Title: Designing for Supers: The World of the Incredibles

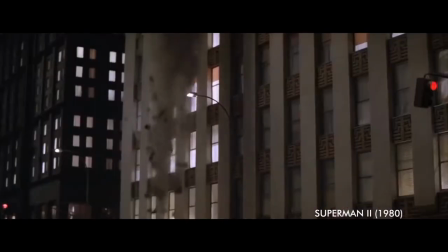Everybody loves superheroes. Doesn't matter who you are, where you're from, if you're male or female, young or mature, whatever.
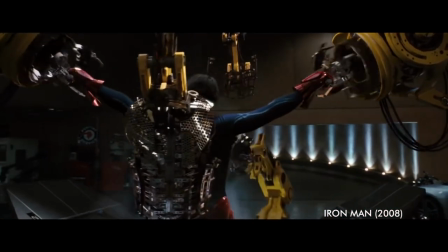We love the idea that a seemingly ordinary individual can possess superhuman powers or technology to help them solve crimes,
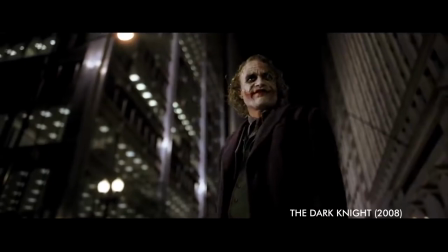save people in distress, thwart supervillains. Perhaps it's the origin stories that we most relate to.
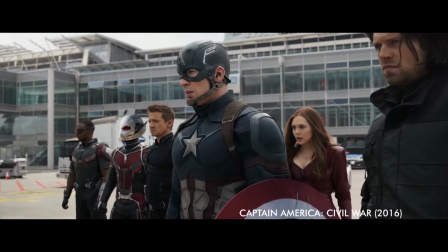The notion that adversity is an amazing and wonderful thing that we should all embrace. Perhaps it's our desire to live in a better world.
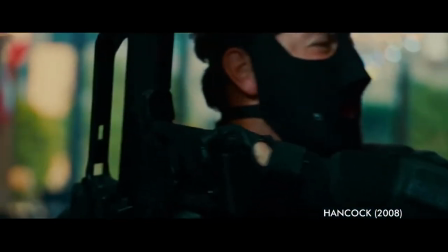Perhaps it's the idea that we can be more than what we are, the idea that we can be flawed, but still super.
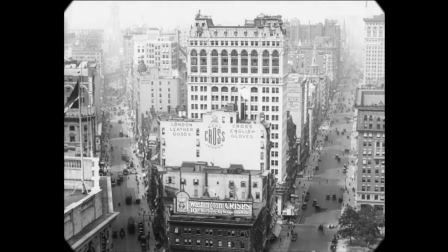The word superhero was first introduced sometime around 1917,
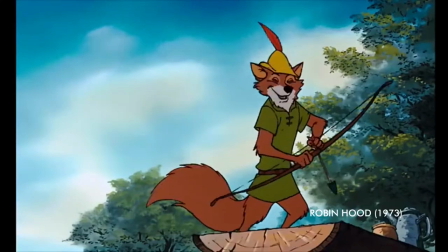born from the archetypes of mythological gods, folklore heroes, and even vigilantes of the Old West.
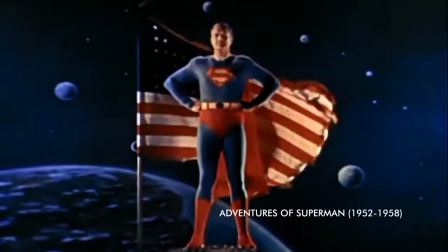But the late 1930s and 1940s saw the explosion of the superhero genre, and it certainly didn't stop there.
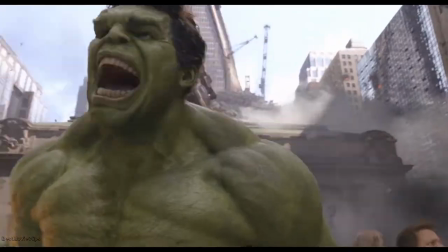But with all of the special effects, the ever-progressing characters and their technology, the movie magic.
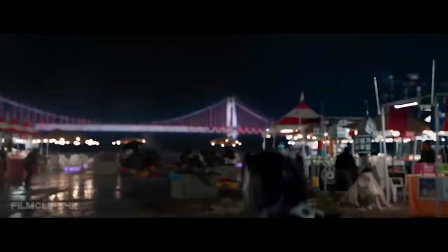At the root of everything, superheroes also live mundane, normal lives. And that's pretty incredible.
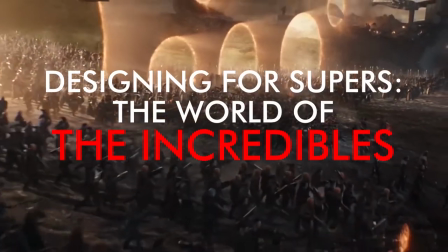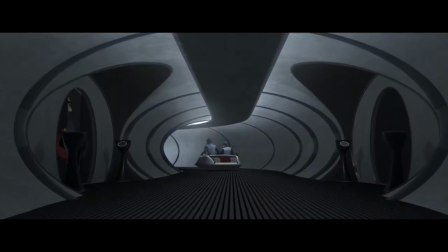Both of the Incredibles films were directed by Brad Bird, with production designers Lou Romano for The Incredibles 1 and Ralph Eccleston for Incredibles 2.
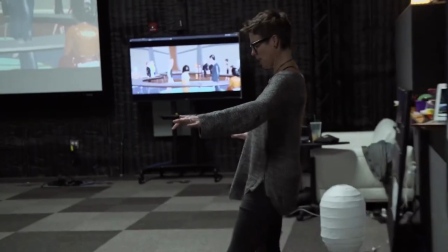Eccleston was also the art director for the first film. We'd love to credit the entire team of these amazing films, but we'll leave that to the credits of the actual movies, which are such fun to watch. So where to begin? I guess, at the beginning. It is the year 1947.
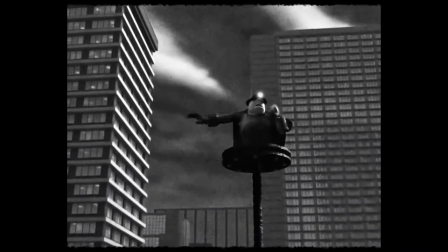Metroville is played by villains who try to constantly undermine the authority. Who can we turn to?
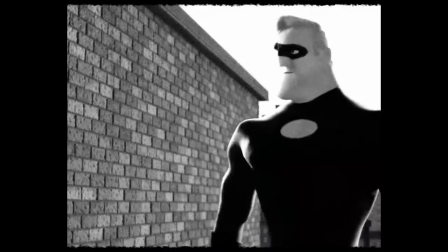Meet Mr. Incredible, the larger-than-life man with the muscle. Meet Elastigirl, the incredible, stretchable Wonder Vixen.
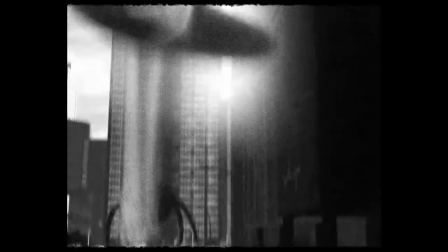And who can forget Frozone, the coolest ladies man out of town? But who are they really?
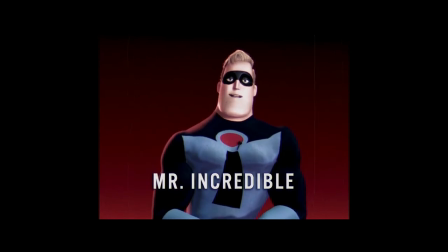Every superhero has a secret identity. I don't know a single one who doesn't.
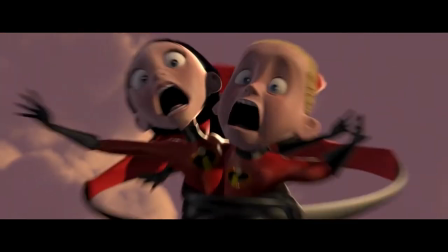With an animated film, anything is possible, and at the root of everything that we love about these movies is always the design of the characters.
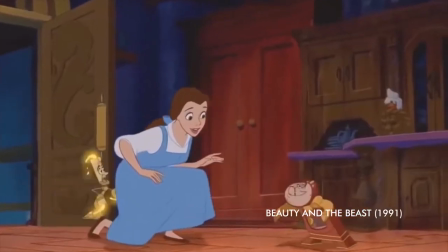Unlike some animations that give life to animals, inanimate objects, etc., The Incredibles movies are human stories.
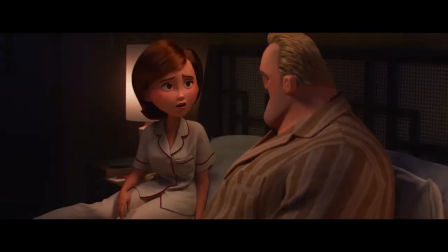In fact, they're the first Pixar human stories.
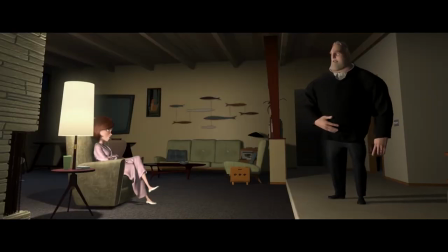While we can extract realism, there is certainly intentional exaggeration to showcase the uniqueness and individuality of each character,
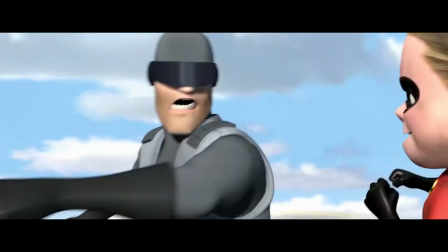even using their forms to showcase their abilities.
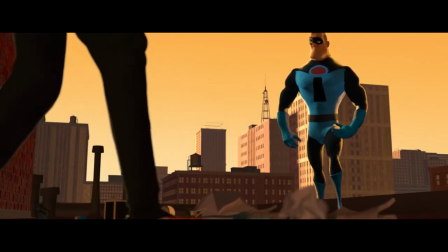For example, Mr. Incredible is the epitome of sheer strength and power with the broad shoulders, square jawline, typical V-body.
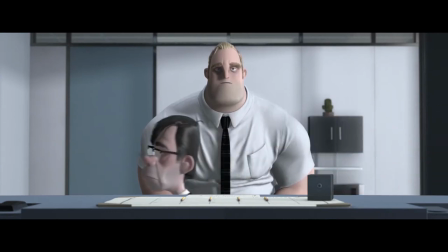That's when he's happy and able to be himself, that is. When he's working for InsuraCare, he's overweight, he slouches, he's been beaten down by a soulless corporate existence.
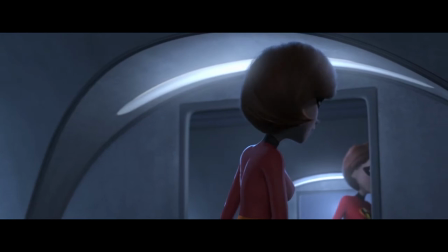Mrs. Incredible, or Elastigirl, has an exaggerated hourglass figure, which celebrates her life as a mother and her powerful femininity.
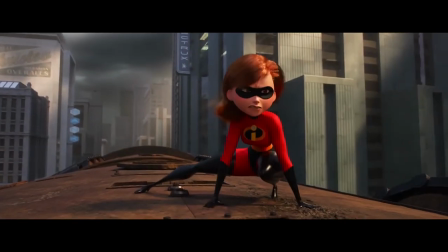Her long limbs indicate stretchiness with a round, wholesome face. Then there are the kids, who definitely take after their parents.
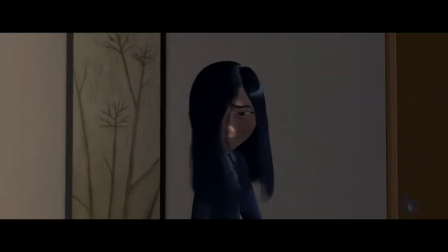Violet has a very thin hourglass figure. Her overall posture and outward self-confidence change her a bit over time.
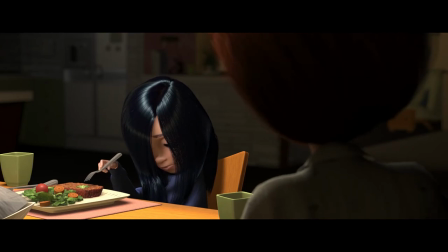Before she was allowed to embrace her superpowers, she stayed hidden, hair in her face, using her invisibility to hide from the world.
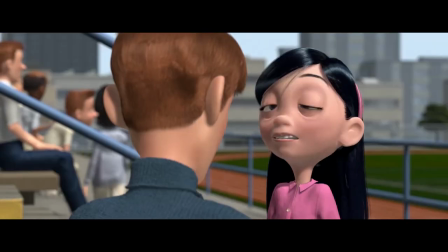But that changes with confidence, and we see the shift before our eyes.
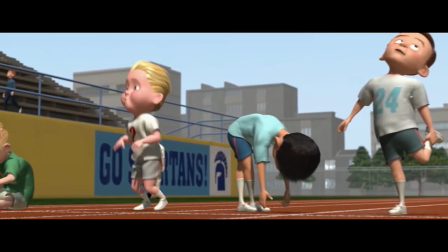Dash has a similar body type to his dad's, but a bit beefier, with short legs and swept-back hair, indicative of the speed at which he can move.
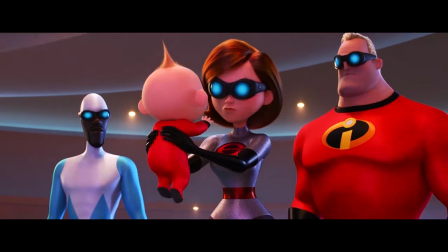Jack-Jack, the baby, who has 17 different superpowers. Spontaneous combustion, multiplication, ability to turn into a heavy metal, demon baby,
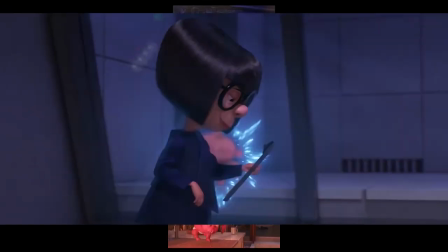ability to turn into a blob, interdimensional travel, laser eyes, floating, teleportation, growth, the ability to move through solid objects, telekinesis, shape-shifting,
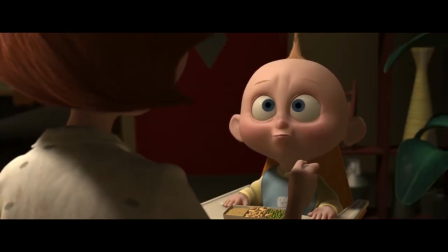propulsion sneezes, electricity emission. Because he's got so many abilities, he just resembles a typical baby, but possibly the cutest baby ever.